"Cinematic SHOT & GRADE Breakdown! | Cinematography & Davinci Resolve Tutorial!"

How's it going everybody? It's Aparicio and today I'm going to be breaking down a shot that I got shooting a promo and then the grade I did for it and then it's pretty much going to be showing why I shot it the way I shot it and why I graded it the way I graded it pretty much. So we're going to break down the shot first and then we'll break down the grade and if you want to just watch the grading breakdown you can go ahead and skip to that. So yeah let's go ahead and break this down. So we have our shot here right? First things first I shot this on Sony FX3 and I
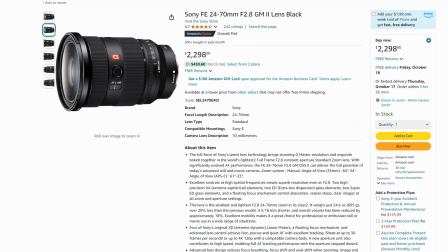(0:33)
use the Sony 24-70 G Master 2 and this
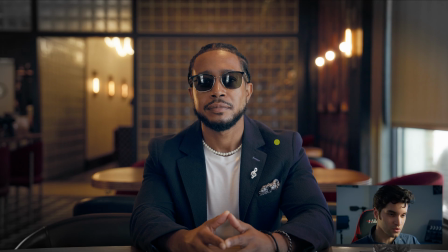(0:38)
is shot in a restaurant called the Modern in Orlando or the Orlando Florida that just got hit by a hurricane so obviously in the restaurants really warm already and there's not too many lights up top that are strong because that would have made the shot a little bit uglier I believe and I would have had to expose
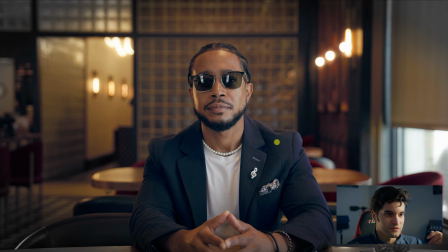(0:57)
his face more with a key light just to fill in those kind of ugly shadows from a light right above his head. But right here I had a an LED panel that was about 3200 Kelvin I believe.
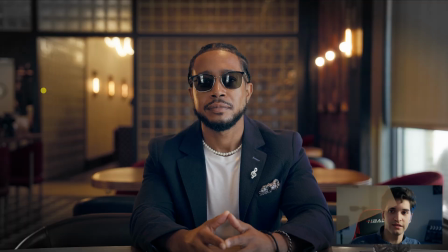(1:10)
I used one of these gels to make the light a little bit warmer just so it seemed more like the light from behind him. So that made the shot better and obviously we're just doing some motivated lighting.
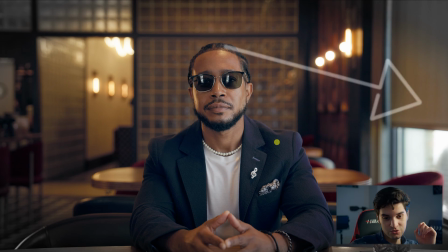(1:23)
And then on his the left side my right I just used the sunlight as you can see here and I had a diffuser right there next to his face and just kind of diffuse some of that sunlight it wasn't too cloudy so the environment wasn't going to change too much with the clouds
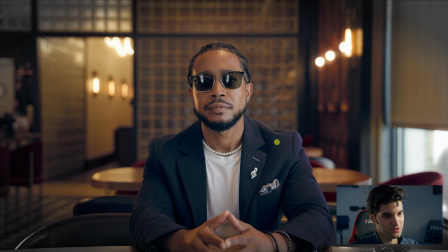(1:40)
moving in front of the Sun I was like alright this is good this is all the night the light we need in the background it was as exposed as it needed to be not too bright not too dark it was a 24 to 70 lens so and then I zoomed in I did a 50 millimeter focal length for this shot. I thought that'd be good for this shot.
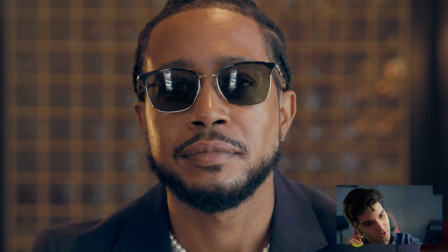(1:58)
I liked the sunglasses on. It had the reflection of the door in front of the subject, which was pretty bright. Added kind of a cool reflection to his sunglasses to the shot. Kind of adds a little bit, I think. And I'll show you the grade I did and why I did the grade I did.
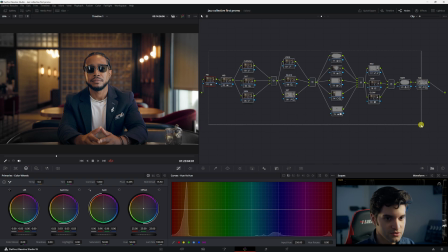(2:15)
All right, so let's break down this grade. All right, let's turn all these off. See what we were working with to start. This is putting it in, you know, with the color space transform. I just made a group and in the group pre-clip, I had the color space transform in and you can see the settings here.
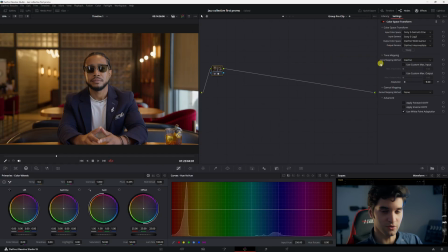(2:33)
I have a color space transform color management video right up here if you need to watch it. And then right here on the group post clip, I have the color space transform out. And then I just added all the clips to that group. All right, so let's start with the primaries. I just opened the shot with lift gamma and gain i mean that's the simplest thing you could do to start uh is the primaries opening the shot
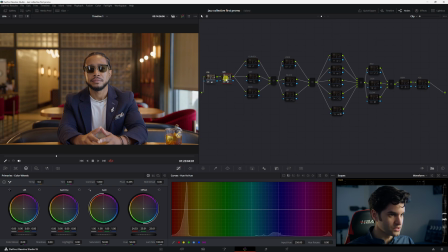(2:54)
a little bit bringing it to life slightly the next thing i did was white balance it was really warm in there already i had to move the offset here slightly downwards toward a cooler region when i opened my vectorscope for that any other adjustments i made it looked unnatural
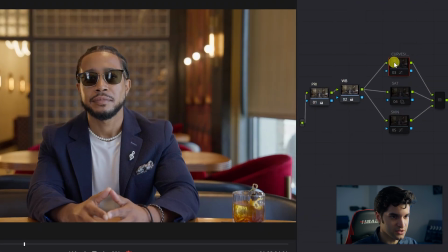(3:09)
it still lacks contrast obviously so the next thing is the curves curves contrast curves contrast contrast.
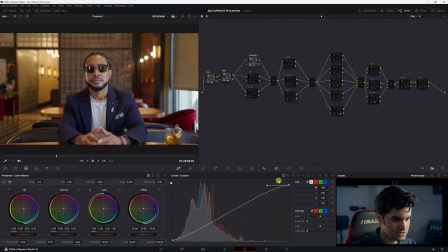(3:17)
And all I did was do a little S-curve editable splines. As you can see, brought this down a little bit, brought the bottom point up to give it more dynamic range. I have a video about that too, right up there. All right, so let's move on.
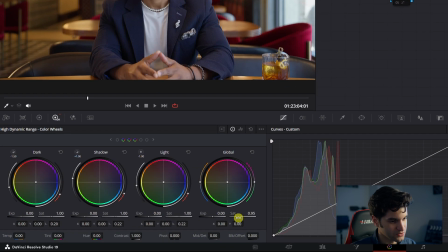(3:30)
Saturation was looking crazy, so I brought it down in the HDR wheels right here, and then the skin brought it to normal skin tone.
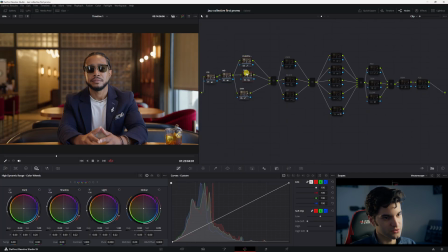(3:39)
It was going more towards the green side, so I just brought it to where it needed to be. So now the shot looked a natural, a starting point I wanted it to be at. So this is all my correction. And I just used this parallel node structure here to keep things organized. I felt I'd be more efficient and it would just blend better together if I added them in a parallel node structure.
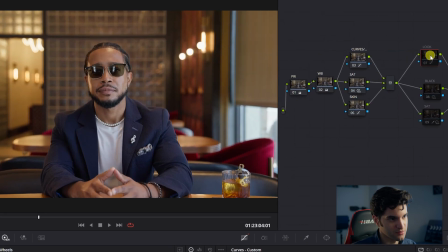(4:00)
All right, let's go to look and you can see the picture is going to dramatically change. Boom. How did I do it? Split toning in the curves. I have a video on that too at the top.
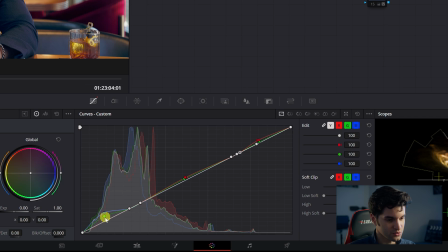(4:11)
And all I did was obviously I added cool tones to the shadows upper shadows so i brought the green point and the blue point up and then i added warm tones to the mid tones and highlights so by bringing the red and green up i added more of an orange tint to those
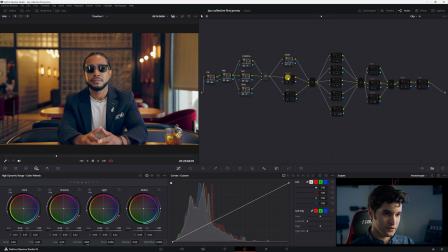(4:28)
points while keeping it cool in the shadows for the context of this video that was the grade that needed to happen the black here all i did was
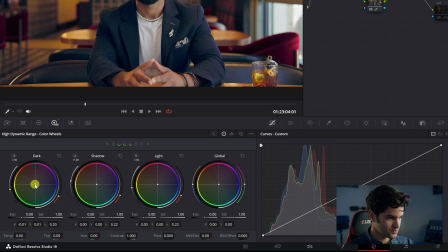(4:36)
go to the hdr wheels and right here where it says dark i just brought this up toward the orange and red here just to to warm up bring the blackest point back to black pure black because I didn't want it the blackest black to be blue that would make it look a little unnatural and then I brought the saturation down because I thought it was starting to look a little bit too much for me especially the background oh and these are the power windows and these all are going to give the shot more depth I
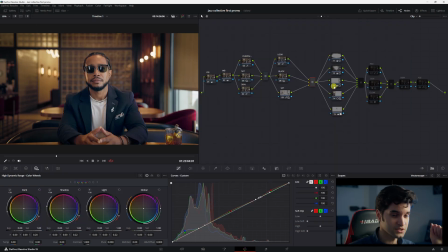(5:05)
did it in a parallel node structure here just so it blends better together and it's more organized like this for me.
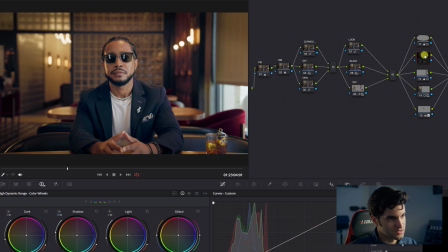(5:12)
Obviously I did a vignette with power windows and then I did kind of a tighter focus on the subject with the next one. And then with this one I brightened up the his side where the sun is coming from more just so the shot looked more natural because if you darken it it's going to start to look unnatural and flat.
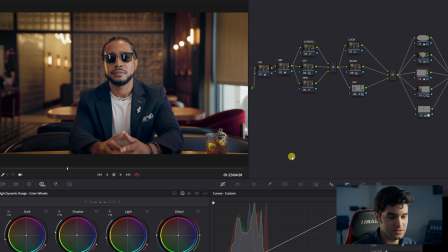(5:32)
So I brightened it there because that's where the light is obviously coming from in the shot.
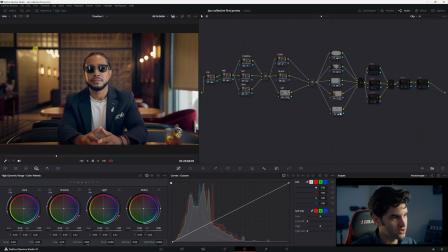(5:36)
No denying that. and then I darkened this side a little bit and
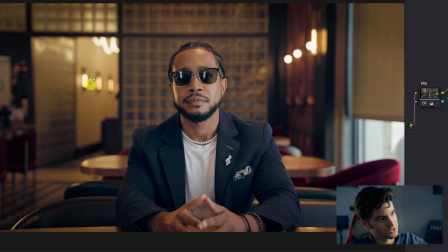(5:41)
desaturated it a tad because it was looking way too saturated on this
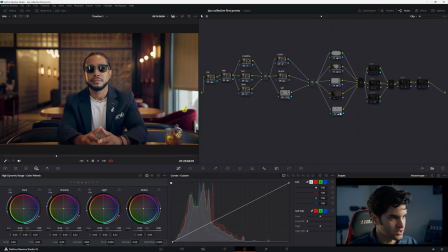(5:46)
wall here as you can see and it's distracting us from looking at the subject it's making the shot look unbalanced last one here uh let's go right here I pretty much added a power window to the side of his face to give his face more depth I wasn't thinking on the day I I guess.
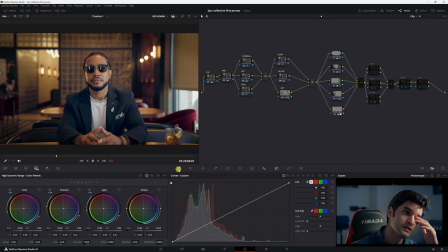(6:03)
And I didn't put a negative fill there until later when we shot somebody else in the spot. And then I was like, oh, this is what we need to put here. He looks flat. So good thing we have DaVinci. All right, let's go ahead and enable these three.
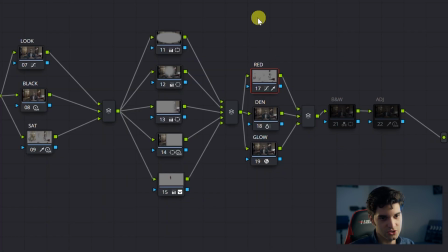(6:15)
So the rest of the things I did here were pretty much just adjustments on the look just to fine tune it.
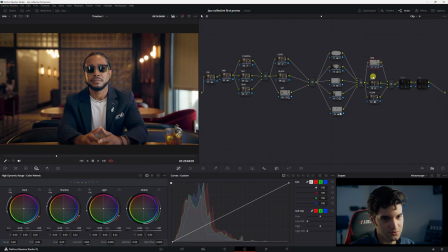(6:21)
I believe I brought down the intensity of the red with this using the qualifier. And then I just did a quick, you know, density increase in the color slice it was easy I went to density and I increased it a
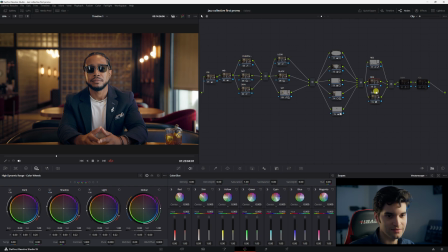(6:34)
little bit and I believe that gave the shot the richness it needed and then glow added glow to the lights this is a this is for jazz this promo so gave more of a jazzy look with the glow you know I wanted to keep the digital look I wasn't going for a film look or anything so and
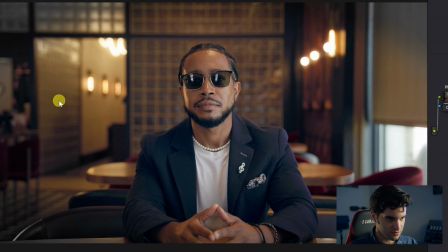(6:50)
then I added black and white around the edges it's for the context of the video and it also gives more focus to
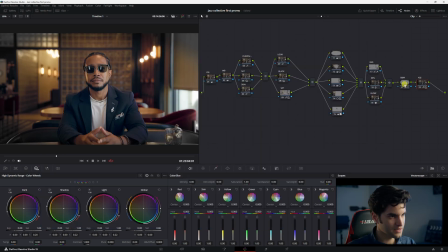(6:57)
the center which was a win-win because i like the look of it and then i added adjustments and pretty much my adjustment at the end was
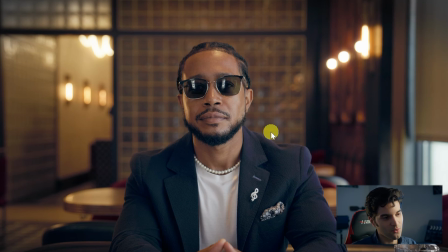(7:04)
i was like it's too red like behind his head like the back wall where his head is it's like matches this his skin tone a little
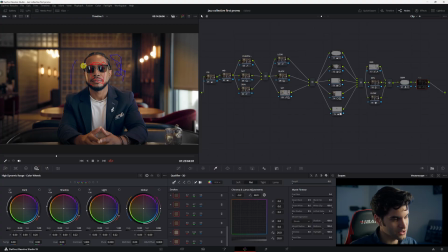(7:11)
bit so all i did was use the 3d qualifier and i tried my best to only get the red behind his face without using a power window or like a magic mask and i was able to do it just made the back wall look a little bit more gray just to give his face more of a pop in the shot and yeah that was pretty much it it's a simple grade corrections here look here power windows here whatever i needed to add or adjust here thank you for watching i hope you found this video helpful if you want more videos like this comment down below um any questions you can comment and ask i'll answer it pretty in depth so subscribe yeah all right see you in the next one